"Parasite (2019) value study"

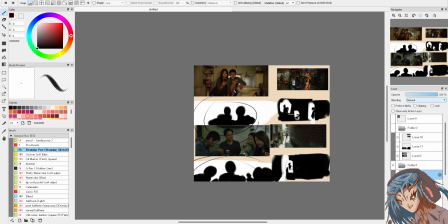(69:56)
This shot signifies unity. This one shows how close he is to his sister. It's framed together. They're close. The environmental storytelling gives us everything else.
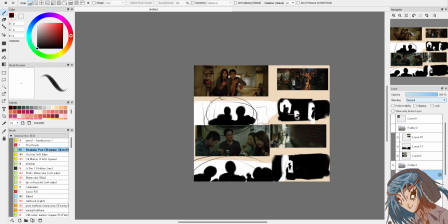(70:17)
The toilet, the background elements tell us where they are. Contextual elements show us how they live. Everything's a story element.
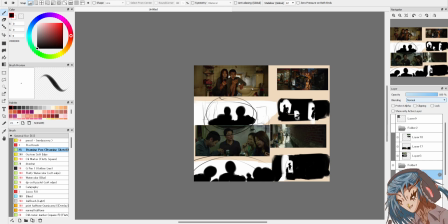(70:32)
You can see, despite his hands on a fucking toilet, but they're still just hanging out. I remember this shot they leap,
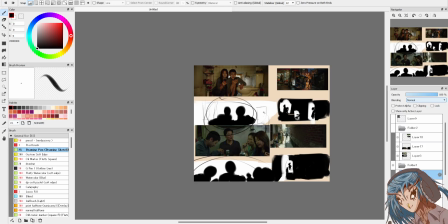(70:47)
they check out the news on their phones together. They're looking for a signal on their phone, so they come in here together. But at the same time, it also tells us a little bit about their relationship. This guy's a genius.
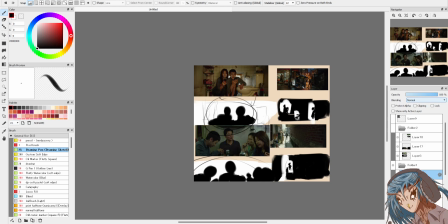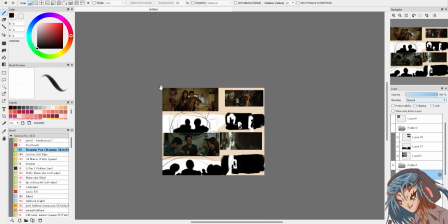(71:18)
But you can learn it. That's the important thing.
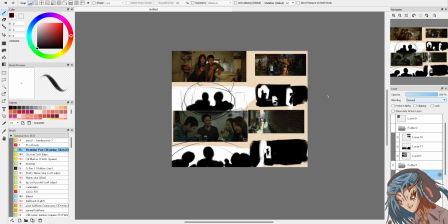(71:27)
And you can do it yourself.
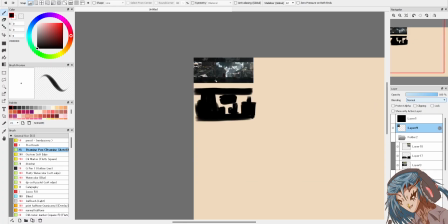(71:34)
So what comes first? The story. The composition depicts. You don't pick the composition. The story sets the composition.
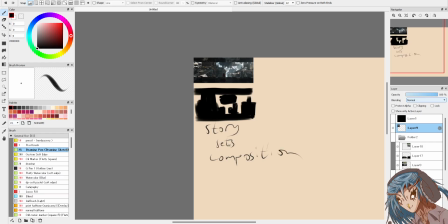(71:52)
Can an image exist with no context by itself?
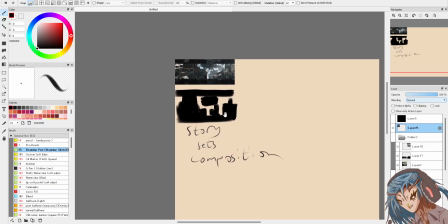(71:58)
That's an illustration.
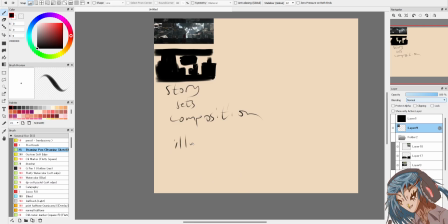(72:04)
An illustration doesn't... What is an illustration? Illustration is highly rendered, static,
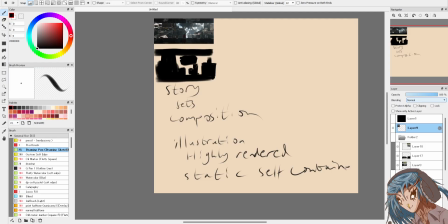(72:24)
self-contained image. An illustration can be used for anything. If it's small, it's a TCG card. If it's big, it's a painting.
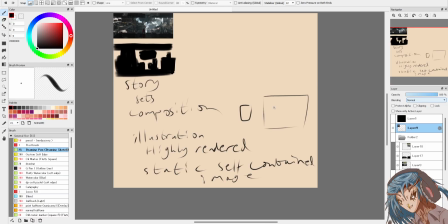(72:41)
That's all it is a still image of itself that has its own story beats. That's all. It's contextual. You could put it in a book. That's a comic. No.
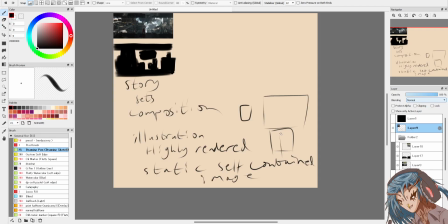(73:03)
Might be a comic. Could be a comic. Could be part of a larger...
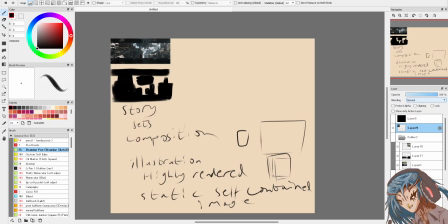(73:10)
Could be a still within the confines of a TTRPG. It could be something like a D&D image.
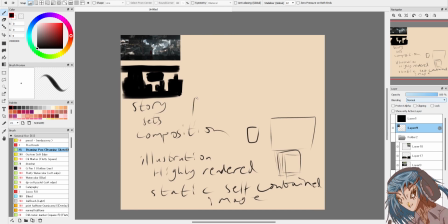(73:20)
An illustration can be simple. It can be a sticker, a chibi sticker. It's still an illustration. It doesn't have to be highly rendered. Highly rendered are the ones that stand out because they're highly rendered.
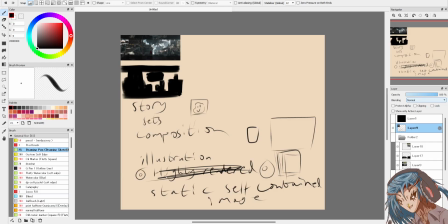(73:39)
To people who don't see the world this way, those are the ones that stick out because they're fun to look at and they make you go wow immediately. That's all.
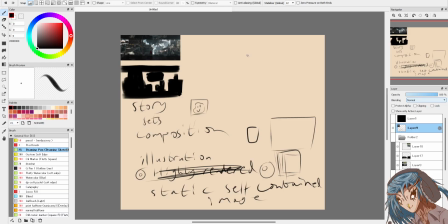(73:55)
But it isn't the only way. There's so many images, there's so many types of images. You could...